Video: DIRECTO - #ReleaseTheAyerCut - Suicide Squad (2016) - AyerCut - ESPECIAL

O sea, como cuando Snyder sacaba esas imágenes en Vero y ese tipo, a mí me ha creado hype, la verdad. Eso es. Claro, es que comparando con lo que se sabía que no habíamos visto de la Zack Snyder y Justice League, o sea, por lo que luchábamos, en esta película como que todavía no sabemos muy bien lo que ocurre en realidad en el corte de David Ayer y todavía estamos como un poco sin saber, ¿no? Qué en realidad nos oculta esa película. Y bueno, yo espero que David Ayer pues vaya poco a poco haciéndose un Snyder, ¿no? Ahí publicando esa imagen y alimentar el hype. Miguel Ángel, hola chicos, un saludo, un gran saludo, Miguel Ángel. Gracias. Y aprovechando pues que nos comenta, porque agradecerle a él que me estuvo mandando ayer por privado ahí en Twitter pues varias imágenes que bueno, las voy a enseñar, de esta comparación, ¿no? De lo que fueron los reshoots y lo que veíamos en los trailers, porque creo que pues es bastante significativo, ¿no? Porque creo que sabemos que David Ayer fue el que regrabó, ¿no? Las escenas, pero la verdad es que creo que la única muestra de lo que era el corte original de David Ayer, sabemos que es el tráiler este, ¿no? De la Comic-Con de 2015, que bueno, también lo voy a mostrar en un rato más. Pero bueno, agradecerle a Miguel que me ha compartido todas estas imágenes, que la verdad es que están bastante bien para ejemplificar, ¿no? Y comentar pues lo que es la comparación, ¿no?
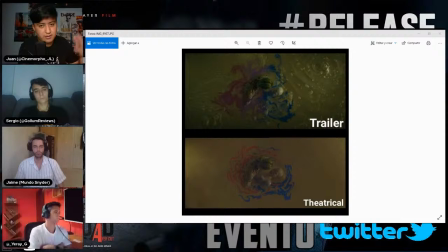[11:02]
De, de esto. Por ejemplo, bueno, esta escena que es la de Joker y Harley Quinn cuando se lanzan a los ácidos, ¿no? Que, pues, la verdad es que a mí sí me da... lo que terminamos viendo, la verdad es que es bastante chocante, ¿no?
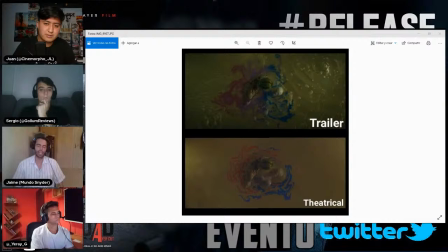[11:19]
Ahí el color, no sé, ¿qué opinan de esto? Es raro, ¿no? Es, no sé qué han intentado... Esto es puramente estética, esta decisión, pero es como si hubieran querido quitarle un poco de
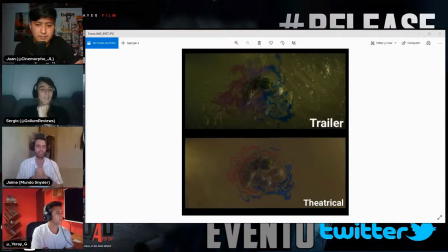[11:33]
violencia al ácido en sí y resaltar más las figuras, como si fuera un poco más infantil, ¿no? Esto. Sí, a mí lo que pierde, resulta... pierde que... Bueno, de una punta. Pierde incluso hasta textura. La o sea, está muy plana la imagen, no sé.
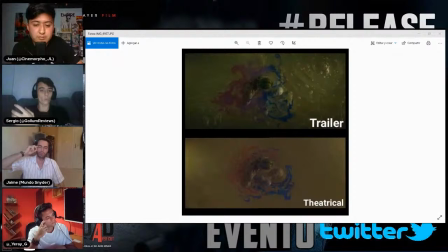[11:49]
Eso es lo que te iba a decir, que parece más falsa. O sea, a mí, lo único que puedo sacar de conclusión es que me resulta más falso, menos creíble. Claro.
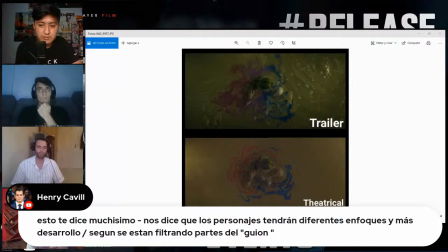[12:01]
Dice Henry Cavill, esto te dice muchísimo, nos dice que los personajes tendrán diferentes enfoques y más desarrollo según se están filtrando partes del guión.
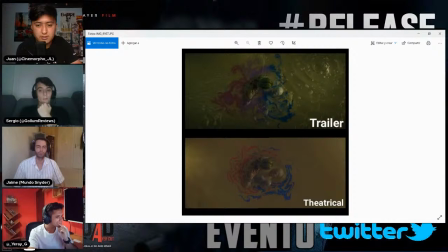[12:10]
Ah, pues mira, eso no lo sabía, lo de que se están filtrando partes del guión.
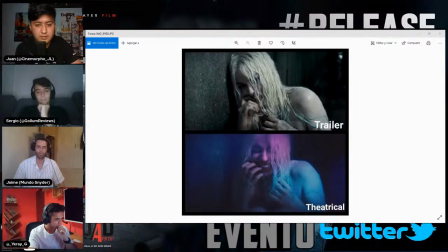[12:15]
Pues habrá que estar atentos. Yo espero que sea así, porque estoy viendo ahora mismo la parte de los videoclips presentando los personajes y es que es la película. Antes de ir a ver la de James Gunn, creo que se lo dije a Juan, o a, no sé si fue a Juan ayer, que le dije, he visto la película antes, y es que la parte esta es que es malísima,
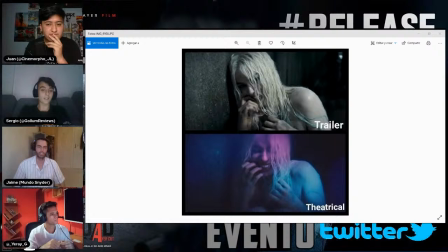[12:33]
la de los videoclips, o sea, la que es presentando, esta, la de Theatrical que pone ahí abajo. Y es que esto es un insulto, esos colores, esa basura, todo a modo de eso, como si fuera un vídeo musical, escenitas que no duran ni 3 segundos, planos que no te da tiempo a entender qué es eso,
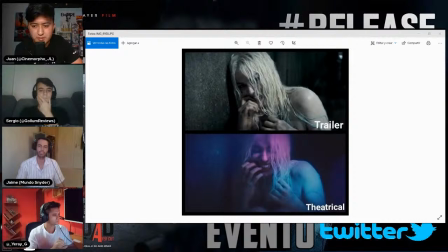[12:51]
¿no? Hecho con una poca elegancia. No sé.
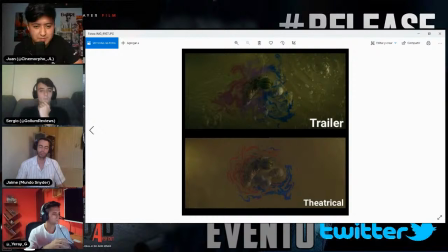[12:56]
A ver, regreso a la anterior imagen porque comenta Miguel, miren el corazoncito que se forma en el ácido.
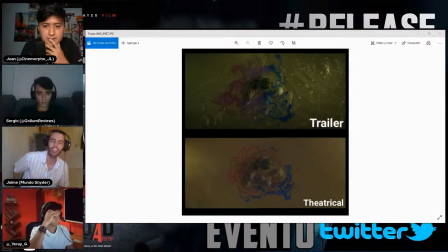[13:07]
A ver, pues no haya prestado atención, ¿no? Pero... Sí, claro. Ah, sí, en la del tráiler claro. Se ve. Se forma. Sí. Los colores del rojo, el azul, sí. Sí, en la de abajo pues es ahí algo muy, muy raro, ¿no? Muy... No sé.
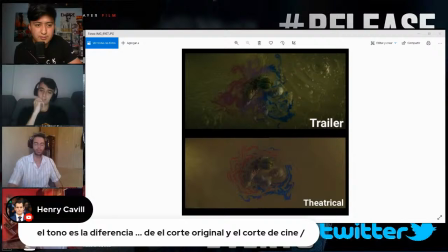[13:28]
Es que ya la sensación de abajo parece ya más muñeco, tío. Es que es lo que decís. O sea, parece un líquido croma, ¿no?
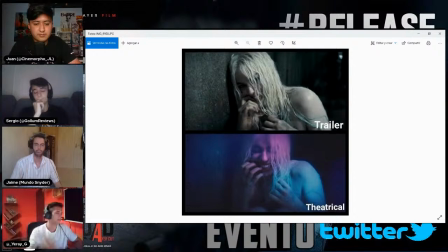[13:34]
Un líquido raro. Es comparado con lo que hicieron también la Zack Snyder y Justice League con esos tonos súper saturados, el naranja. Yo no sé por qué toma esas decisiones, ¿no? Yo creo que aquí lo comentamos en el directo, porque con Juan habremos hecho directo del unboxing del Steelbook, de la película también.
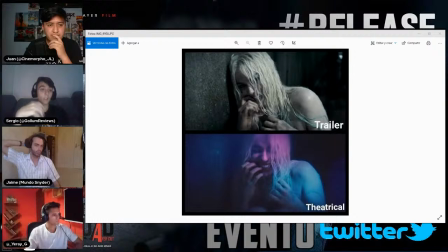[13:50]
Pero yo recuerdo cuando hablamos del tráiler de la Zack Snyder Justice League, ¿vale? El primero, uno de los primeros, que empezaba con Clark en el maizal, ¿no? Y con Lois, o sea, el momento del anillo. Y ahí cuando... Eso fue para mí personalmente lo que más noté en la película cuando no estaba.
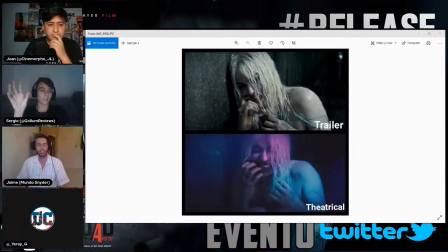[14:06]
Yo creo que se puede comparar a esto, ¿no? O sea, un tono de tráiler o una música en que incluso sonaba el tema de Man of Steel en ese tráiler.
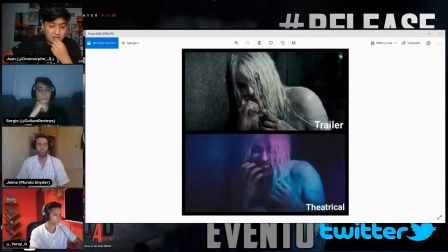[14:12]
Y al final la peli, fuera. O sea, erradicado, fuera. Sí, esto, como lo dice Jaime, la verdad es que también me parece terrible, ¿no? Tantos colores ahí saturado de... Se ha quitado la parte más narrativa, la parte que creo que te mete en este contexto más a nivel psicológico,
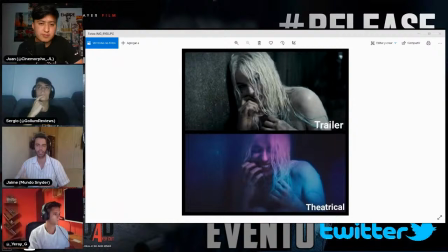[14:31]
que se, en plan, escenas que se dejan madurar. Aquí, en el corte que vimos en cines, es que no se ve nada. O sea, directamente te ponen las escenas de impacto que te impresionen así, que te lleves una impresión y que no pierda ritmo.
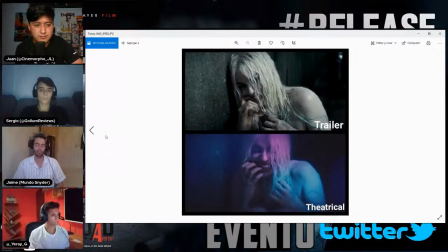[14:47]
Era como que querían hacer algo que, con el mínimo diálogo posible, venga, escenita, tal.
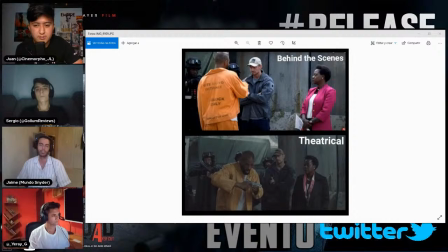[14:52]
Enseguida entrar en una materia que luego al final tenía, ¿no? Le faltaba chicha por todas partes. Bueno, aquí vemos, por ejemplo, a la escena de Amanda Waller cuando, tengo entendido, va a reclutar a Deadshot, ¿no?
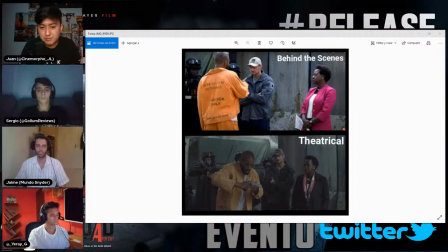[15:08]
Y bueno, pues también aquí hay una diferencia, por ejemplo, en vestuario, ¿no? De Amanda Waller y también el propio tono, ¿no? Que, bueno, yo, no sé qué. Juan, yo debo confesar que esta es la única escena que me gusta, ¿eh? Esa escena está bien.
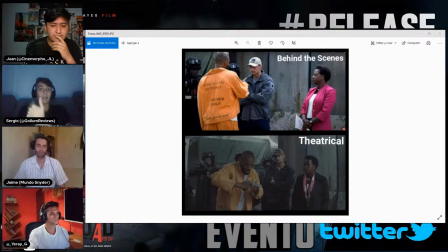[15:25]
Escena, yo cuando la vi, vamos, recuerdo con Gerai, que era un montón de años viéndola también, en el cine me refiero a ese rollito, ¿no? O sea, sabemos cómo es Will Smith y qué carisma tiene ese actor y cómo hace sus papeles. Y la escena esa que empieza, o sea, primero con el de ahí, ¿no?
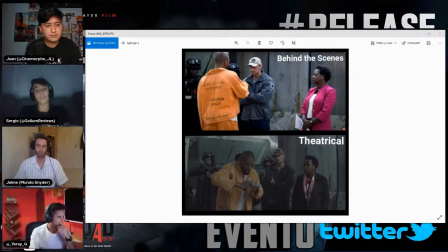[15:40]
El de la cárcel que le dice que hay de comer, ¿no? Le dice algo de eso, que hay de papeo, lo del pan y todo eso de ahí, pan de que era malo. Y luego tiene la escena esa con la que no falla ni un tiro, ¿no? Le dice, venga, quiero a mi hija, estudie en la universidad, que no sé qué. Y eso, la verdad que me gustó bastante. Aunque será con la música que ellos pusieron, pero no sé.
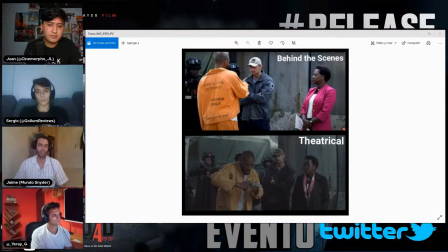[15:57]
Y lo que tú dices del tono se ve bastante claro, ¿no? Quizá Amanda Waller con la... O sea, me impone más porque creo que no estaba lloviendo ni nada por el estilo, por lo que lleva abajo, pero me impone más con la de arriba. O sea, con esa chaqueta, ¿no? Con el color me suena más... Yo iba a decir que este cambio no me parece malo del todo, porque, vale, la de abajo es más realista,
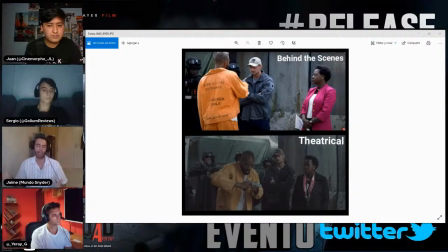[16:16]
más sobria, pero Amanda Waller es un personaje que, oye, si destaca y tal, pues le han puesto ahí arriba, en la versión cines, una estética más llamativa, como más personal, que muestra la confianza que ella tiene. Va de rosa, va como quiere, aunque esté en el ejército o en la cárcel.
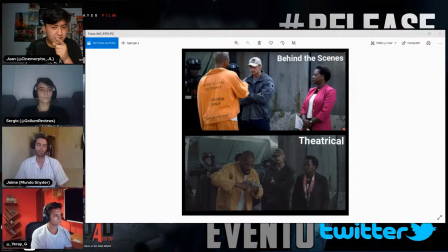[16:35]
Claro. Pues no lo veo mal ese cambio, además te llama más visualmente. Y que no sé si me equivoco, pero no sé si en The Suicide Squad de James Gunn Amanda Waller lleva más la ropa como en el de arriba. Puedo, a lo mejor no recuerdo bien, pero ¿puede ser? Yo creo que sí, tío.
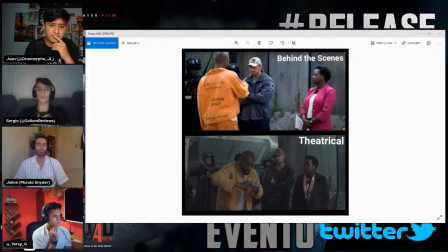[16:54]
Yo creo que la lleva ahí. Yo recordaría, os podría decir, pero no seguro, pero diría como algo parecido, pero blanco, ¿no? No sé si estaría blanco conmigo. Yo creo que era blanco, pero no sé. Blanco no me suena a mí, tío. Pero sí es verdad que es como de arriba, ¿no? O sea, que como más esa chaqueta, no esa lo que lleva abajo, que ocupa más.
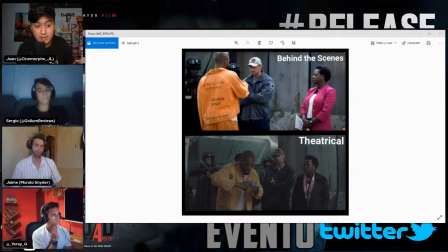[17:10]
Parece un chaquetón lo de abajo, básicamente. No sé. Y bueno, lo que menciona Jaime, Sergio, de lo de Will Smith, ¿no? El carisma, que es algo que, por ejemplo, Jaime, tú lo comentaste hace poco, ¿no? De un artículo que salió del por qué, bueno, esto no tiene nada que ver con el Ayercat,
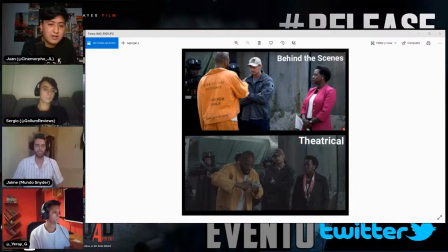[17:28]
pero del por qué un poco también el fracaso de la nueva de James Gunn, ¿no? Que no teniendo a Will Smith y al Joker de Jared Leto, uno de los puntos que me pareció muy interesante, ¿no? Que comentaste.